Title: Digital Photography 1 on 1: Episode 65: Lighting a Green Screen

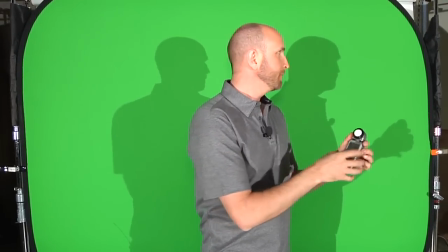248s
So I've set this to ambient metering mode at 60th of a second. And when I meter it here, up in this corner, it's telling me 4.5.
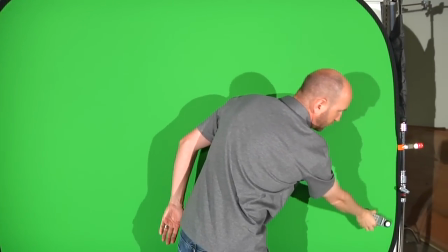256s
And then I'm just going to meter to see if it meters 4.5 across. And it does.
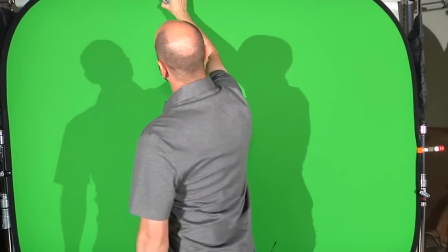260s
As long as I make sure I don't have any shadows, I want to make sure that no matter where I go, it's telling me 4.5,
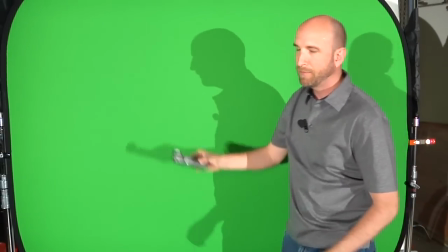267s
4.5, yep, 4.5, 4.5. And so I know I have a perfectly illuminated, evenly illuminated green screen.
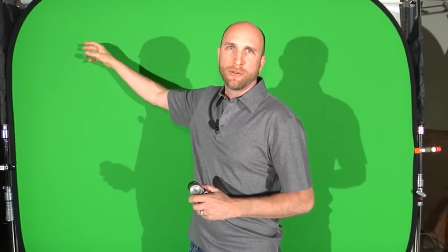274s
Now, if I had something that said maybe 5 or a higher value, that would mean that one of my lights was a little bit off.
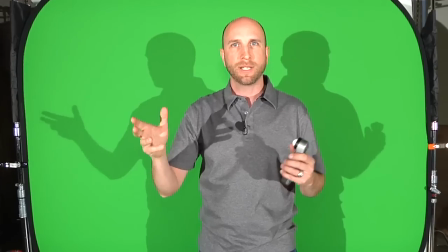282s
I needed to move it back or change the focus a little bit. So you have to sort of adjust your lights.
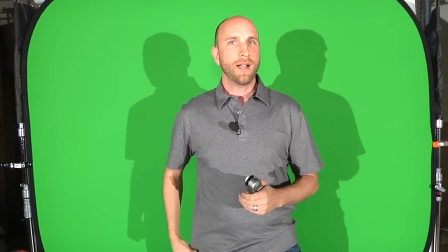287s
Sometimes that can take quite a while to get everything situated.
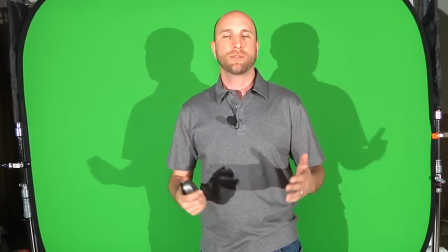291s
In fact, sometimes I've seen it take up to an hour or two or even longer to
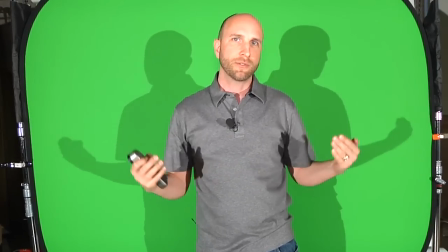296s
figure out exactly how far your lights need to be from your green screen and where it needs to be and get everything set up.
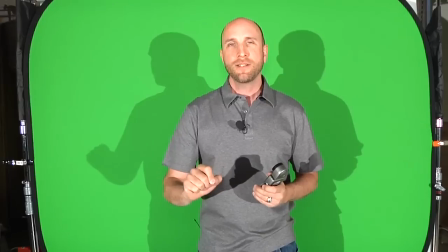301s
But once you have it, make sure you take lots of notes so that you can duplicate that often.
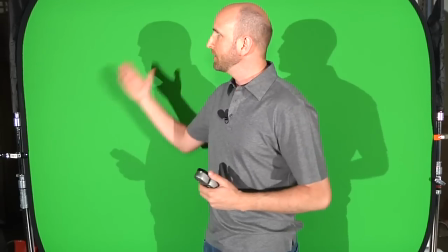306s
And once you have it set up, it's pretty easy to replicate that quite frequently. So this is totally perfectly illuminated, but the problem is now,
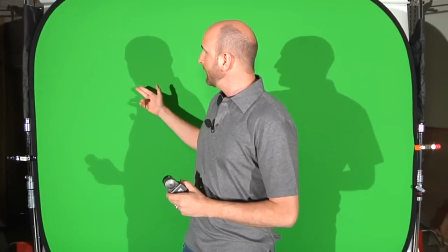314s
if I was standing here as the talent, well, the light is going to bounce off this, it's going to hit me in the back of the head,
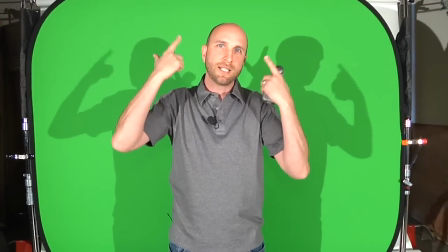320s
and I'm going to have that really nasty green line around my body, which I don't like.
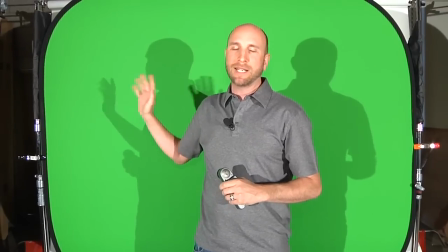324s
And also I have shadows on the green screen, and we can't have that or else our key isn't going to work in post.
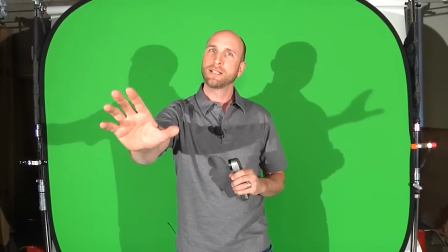330s
So what we need to do is we need to put our talent farther from the green screen, at least 6 feet or a little bit longer if possible.
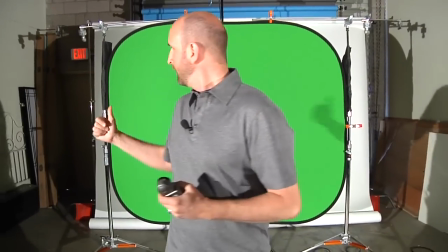336s
So we're going to walk back this way, and you can see that the shadows are disappearing from me, and because of our lights are at the side, that's another reason we've done that.
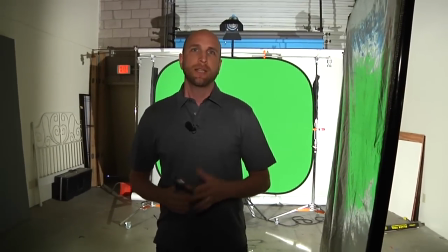345s
So this is about where I'm going to be standing, and it's about 15, 12 feet,
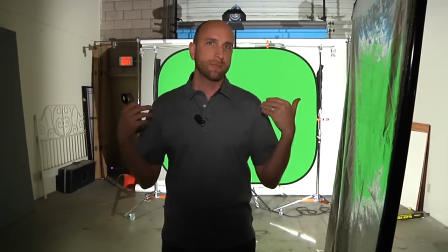350s
something like that from our background, and there's no shadows in the background, but now I'm totally in black.
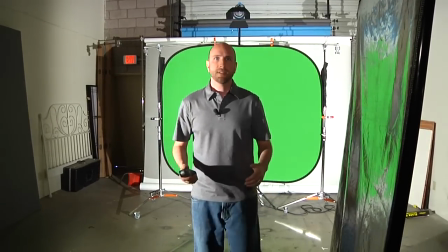355s
Now let me show you one more thing. We're going to leave the camera right where it is, but when I back up, you can see that about right here, I'm actually in the light from these side Fresnels.
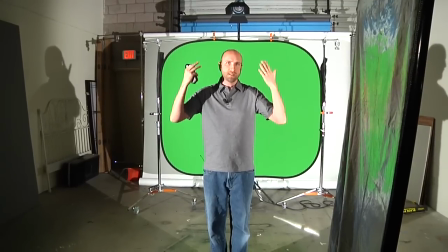364s
We can't have that. I need to make sure that the light falling on me is separate.
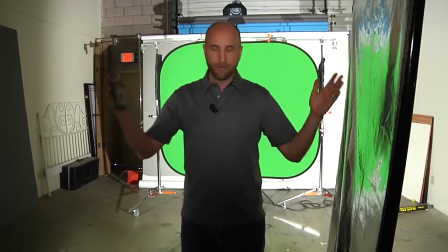367s
So that's another reason that I've come forward a little bit, and that's another reason we have those barn doors, making sure that I don't have any light on me.
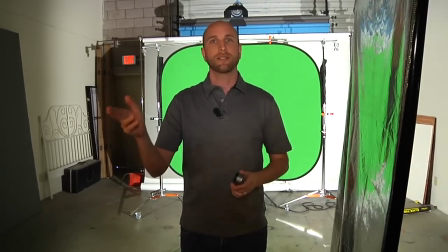374s
So what we're going to do is we're going to turn on the softbox that's illuminating me, and there it is. It's ready to go.
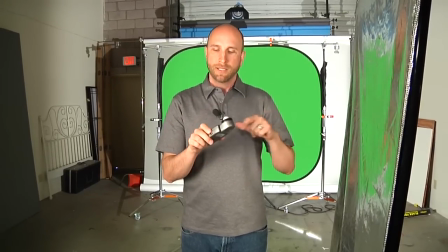378s
Now I need to take another meter reading, and that metered at 4.5. This meter's at 4.5, and that's another key ingredient.
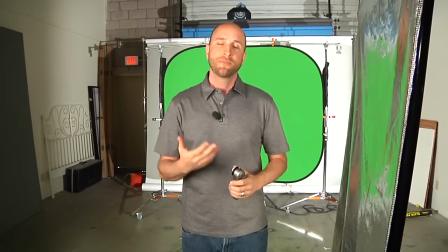386s
You need to make sure that the light on your subject is even with the light on the green screen.
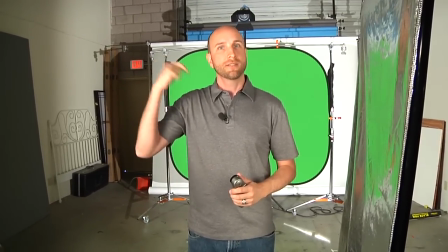391s
So whatever the green screen meters, your subject needs to meter the same thing.
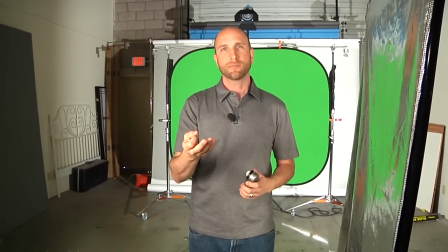395s
Sometimes you can have the green screen a little bit less light, a little bit underexposed by maybe a half a stop, but definitely make sure it's not overexposed.
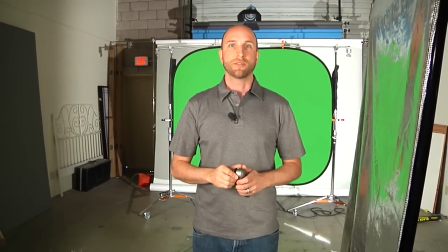404s
That's a mistake that will cost you in post. Now there's one more thing we need to do,
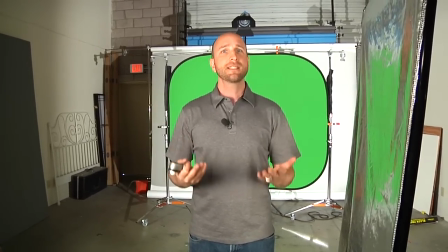408s
and that is to make sure that there's no green spilling on me and to make sure that I stand out from that background.
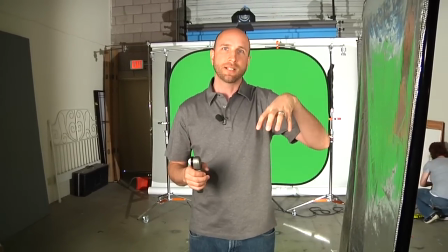416s
And so to do that, we're going to turn on the light that's right above the green screen, and that's going to put a nice halo of light around me.
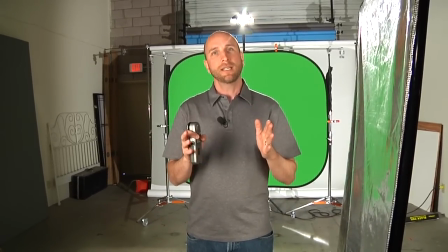423s
And that's sort of going to make sure that any of the green that's hitting me is eliminated with this nice orange light.
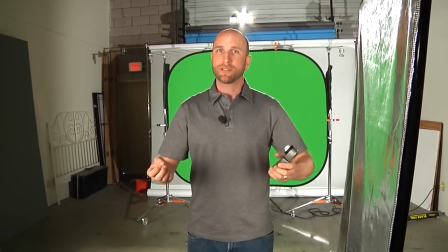430s
And that'll give our key in post-production a lot easier time.
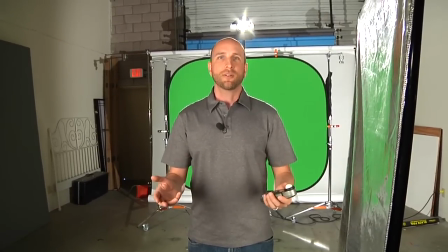434s
Once you have everything set up, you're ready to go, and you can do all kinds of green screen stuff to your heart's content.
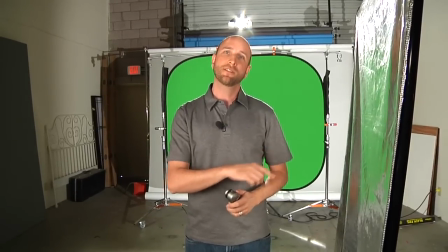440s
So let me shoot a few scenes, and then I'll show you how to fix all this stuff in post-production to get those perfect results.
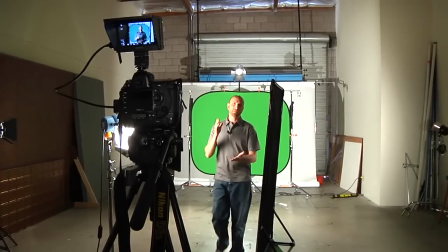446s
All right, we're about to start shooting, but I want to make sure that you understand how we've set this up.
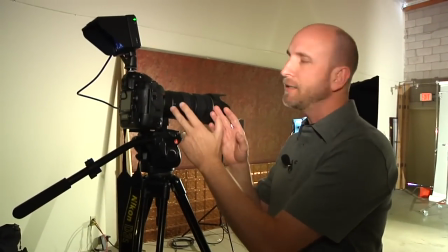451s
So we're using a Nikon D3S here, and the lens is very critical, and the position of the camera.
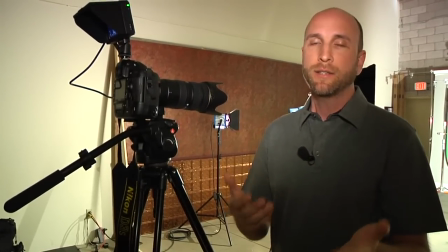456s
So this is a 200 millimeter lens. We're using a really long lens, and the reason for that is to correct for distortion and really get some nice compression.
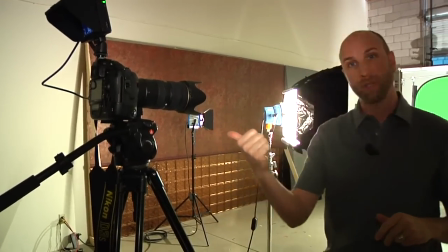463s
So if we had this at a wide angle lens, we'd have to put the camera really close. So we're going to come back here and show you what would happen.
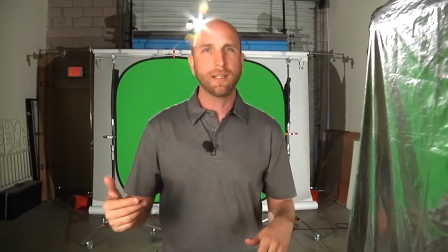469s
So if we had a wide angle lens and the camera was really close, you can see all of the green screen.
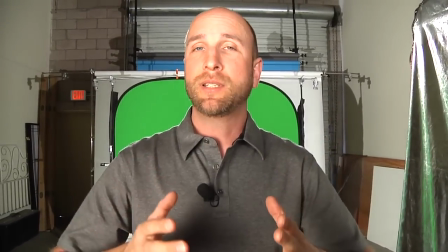475s
My head's really big, and it's really going to be difficult for me to use my hands. And so instead,
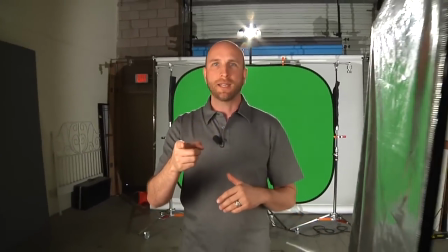480s
what we're going to do is we're going to put the camera way far away and then use a long lens.
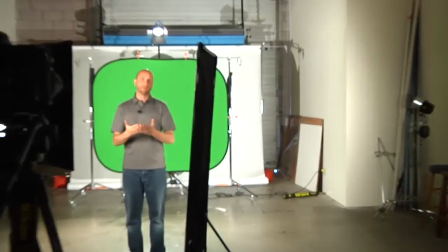486s
And so using a long lens allows us to really zoom in. And when we zoom in, what happens is we get nice compression.